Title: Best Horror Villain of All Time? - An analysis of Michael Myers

Those high notes are of course the most iconic part, but those lower synths, those real deep ones, dude, dude,
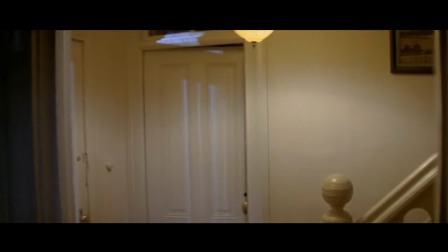the high notes are more intense and fast-paced nerve-wracking, and the low chords give you that haunting feeling,
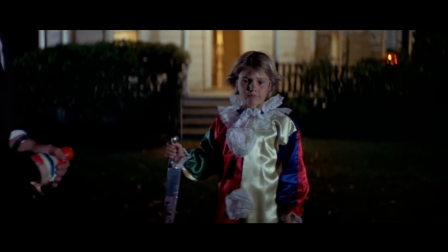that feeling something's hiding behind you, something or someone. They perfectly set up the mood.
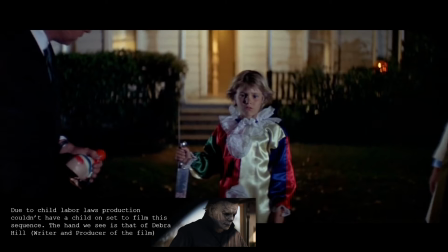The opening has been talked about endlessly, so I'm not gonna touch on it too much, but like I said earlier, easily one of the best openings to a movie ever.
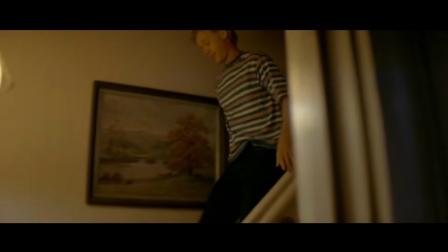My one critique that a bunch of people have had with this, you know, they have sex in like 10 seconds. What the hell's this?
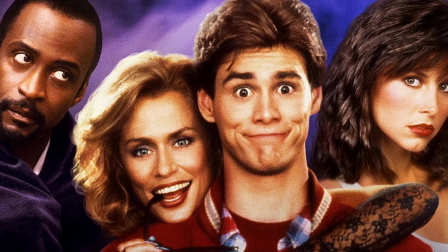What is this? The climax to the famous jim carrey film once bitten once bitten fans rise up leave a comment a lot of the other scenes in the middle
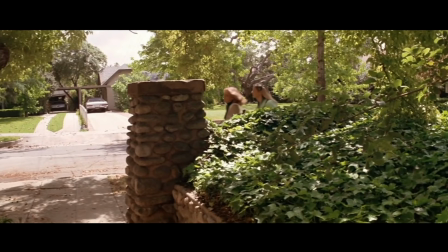of the movie are just setting michael up he's creeping at laurie in class creeping at laurie on the street creeping at laurie in our bedroom dude likes
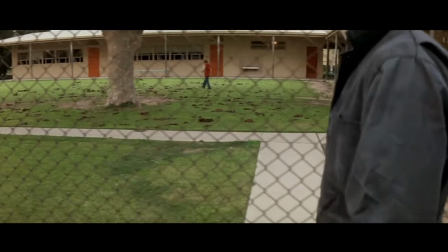to creep what a freaking scene dude it does a few things for the movie i really like it shows that mostly he doesn't kill kids in fact
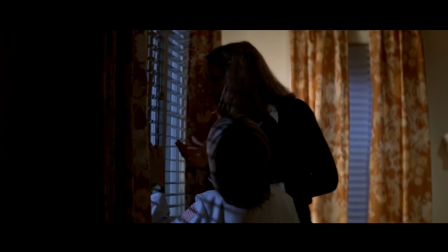let's talk about that for a second let's talk about kids just like a lot things about this character we never really have gotten a clear answer
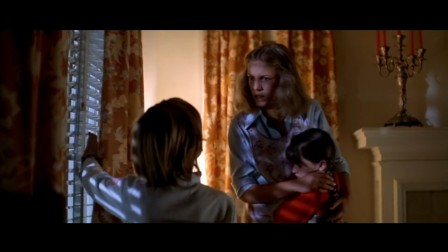on why he doesn't kill kids some have theorized that it's because they're not a threat to him but i don't really like that he's
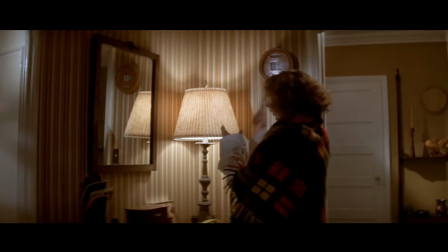not a freaking dog dude right in fact i don't think anyone in this movie is a real threat to him but he kills him in the 2018 film he
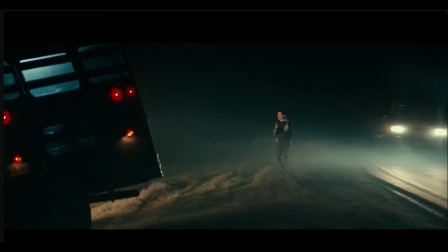does kill a younger dude who might be a teen uh but he also has a gun so maybe it's like predator rules so if a baby points a gun at
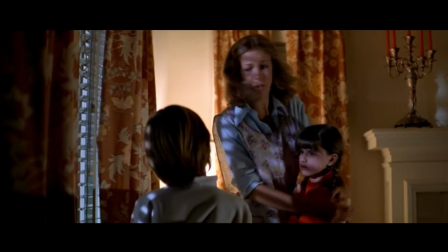michael that might be a wrap but also like what what's a kid right it's not like michael myers walking around carding people like
once you turn 13 you're on the death list whoa whoa whoa hey i'm a kid you don't you don't kill kids i'm only 12.
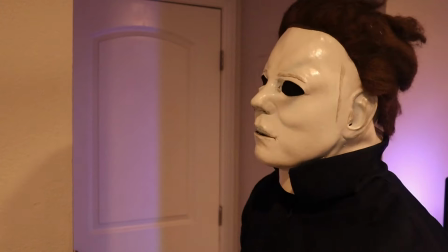wait actually dude yes dude yes and you're not born on a leap no no
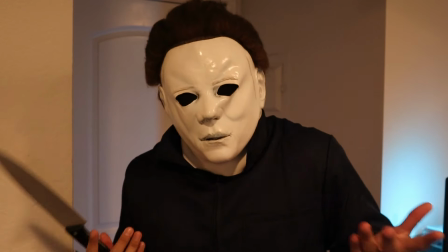no leap here yeah i mean i mean i don't kill kids so i guess i'll just i'll just i'll go on my way Dude,
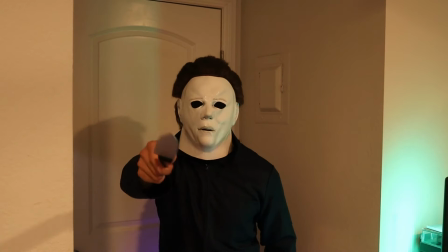it's good you didn't come tomorrow, it's my birthday. Uh-oh, uh-oh, you said. Oh, fuck. Huh. What time is it? In like an hour. Huh, alright, well, this is awkward.
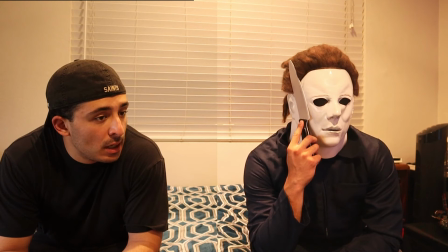Yeah, that's a pickle. That's a prickle. Well, uh, you got any plans after this?
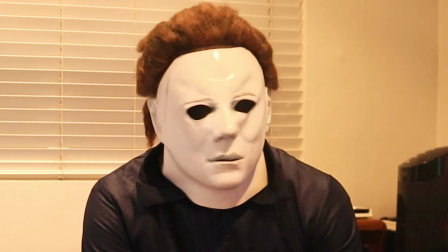No, no, just, uh, probably just got some more people. How about you? I mean, yeah, no, it's fine.
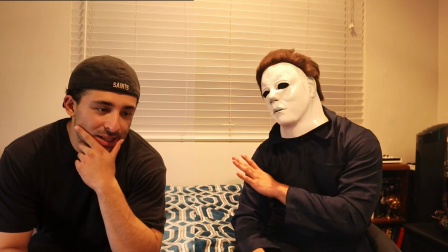It's fine. No, it's... That's on me. No, it's... Yeah. I mean, you don't have that.
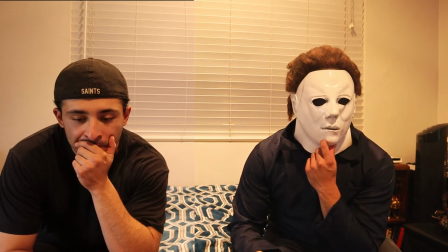Okay, yeah. Huh. I'm...
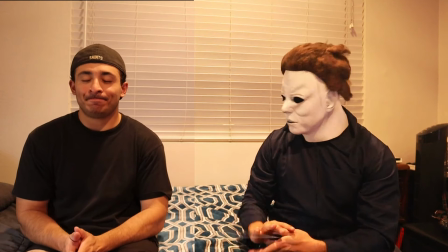Oh, shit. Okay, yeah, that's fine. Okay, let's do it.
But when the movie switches to nighttime, dude.
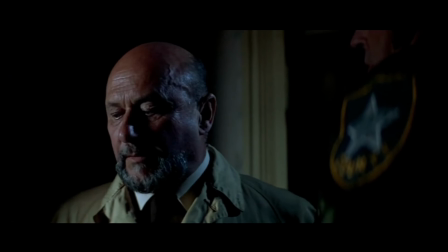One of the things I like about the ending of this movie is the whole Halloween night portion. It's incredibly well-paced.
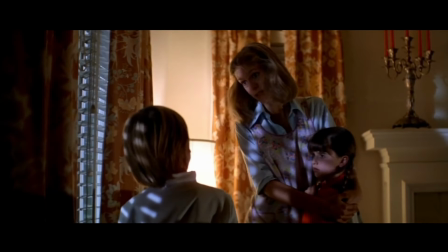Cutting back and forth between Laurie, Loomis, and Michael, it's done so well, especially because we know where this is going.
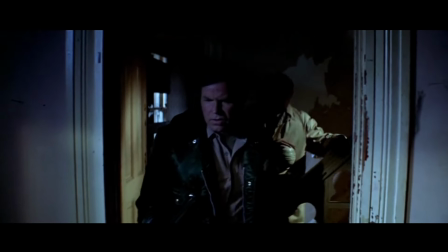We know it's going to end with all three of their stories converging in the finale, and surprisingly, they're entertaining along the way to get there.
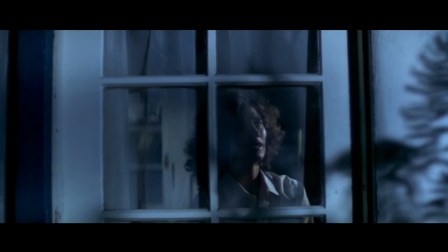Of course, Michael has the most riveting moments as he hunts down the members of Laurie's friend group, and while Loomis never meets Michael again until the end,
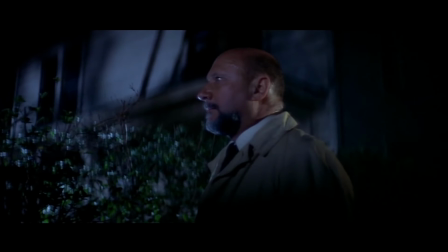his portions are entertaining because this is where we learn more about Michael, which in turn makes Michael's scenes better as well.
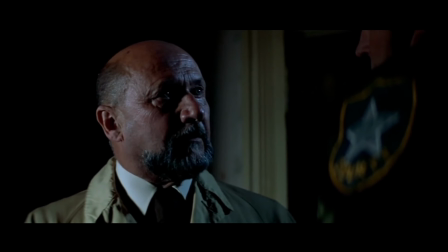The highlight of Loomis' scenes is, of course, this legendary monologue about the darkness and the devil's eyes.
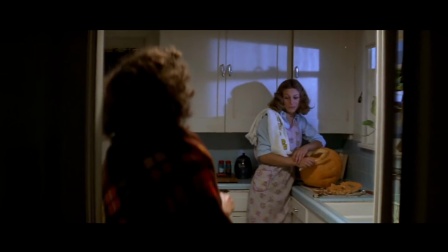Donald Pleasance goes ballistic. Laurie's scenes are a little slow as she's just watching the kids, but every once in a while, the movie's like, all right, we gotta cook.
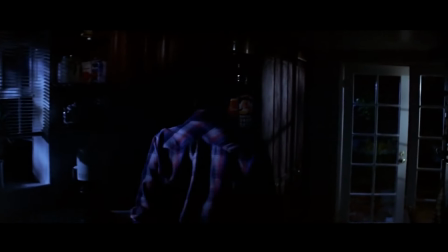And then they drop one of the hardest shots of all time. Like, what the hell? Like, Michael has to know he's setting these shots up to look sick, right?
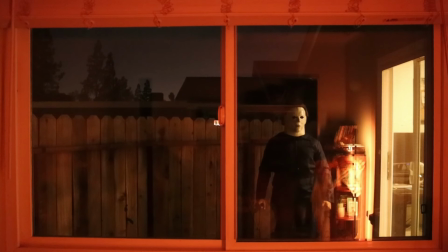He has to.
This looks good, right? Yeah, this looks good. Oh, wait. No.
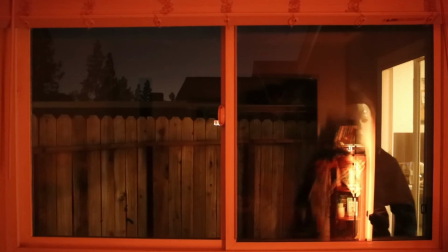Okay, no. Or what if I was closer? What if I, like, do a little... Do a little... What if I get lower like this? The corner? Oh, gotcha. Oh, peek out. Oh, peek out. Gotcha. Yeah. What if they can't see you from here?
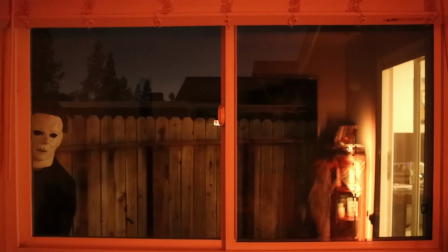Um, look. Other side. Other side. That'll work. Peek out. No. Man, I'm a little tight, actually.
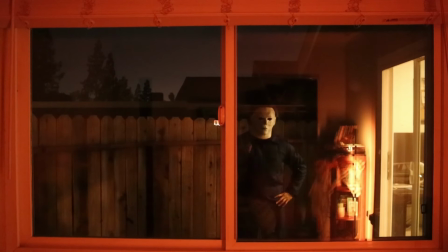Okay. Hmm. Um, what about like that? Get stabbed, fool. Get stabbed. Get stabbed, punk. Yeah, let's try the corner. Okay, that's pretty good. That's not bad. I like that.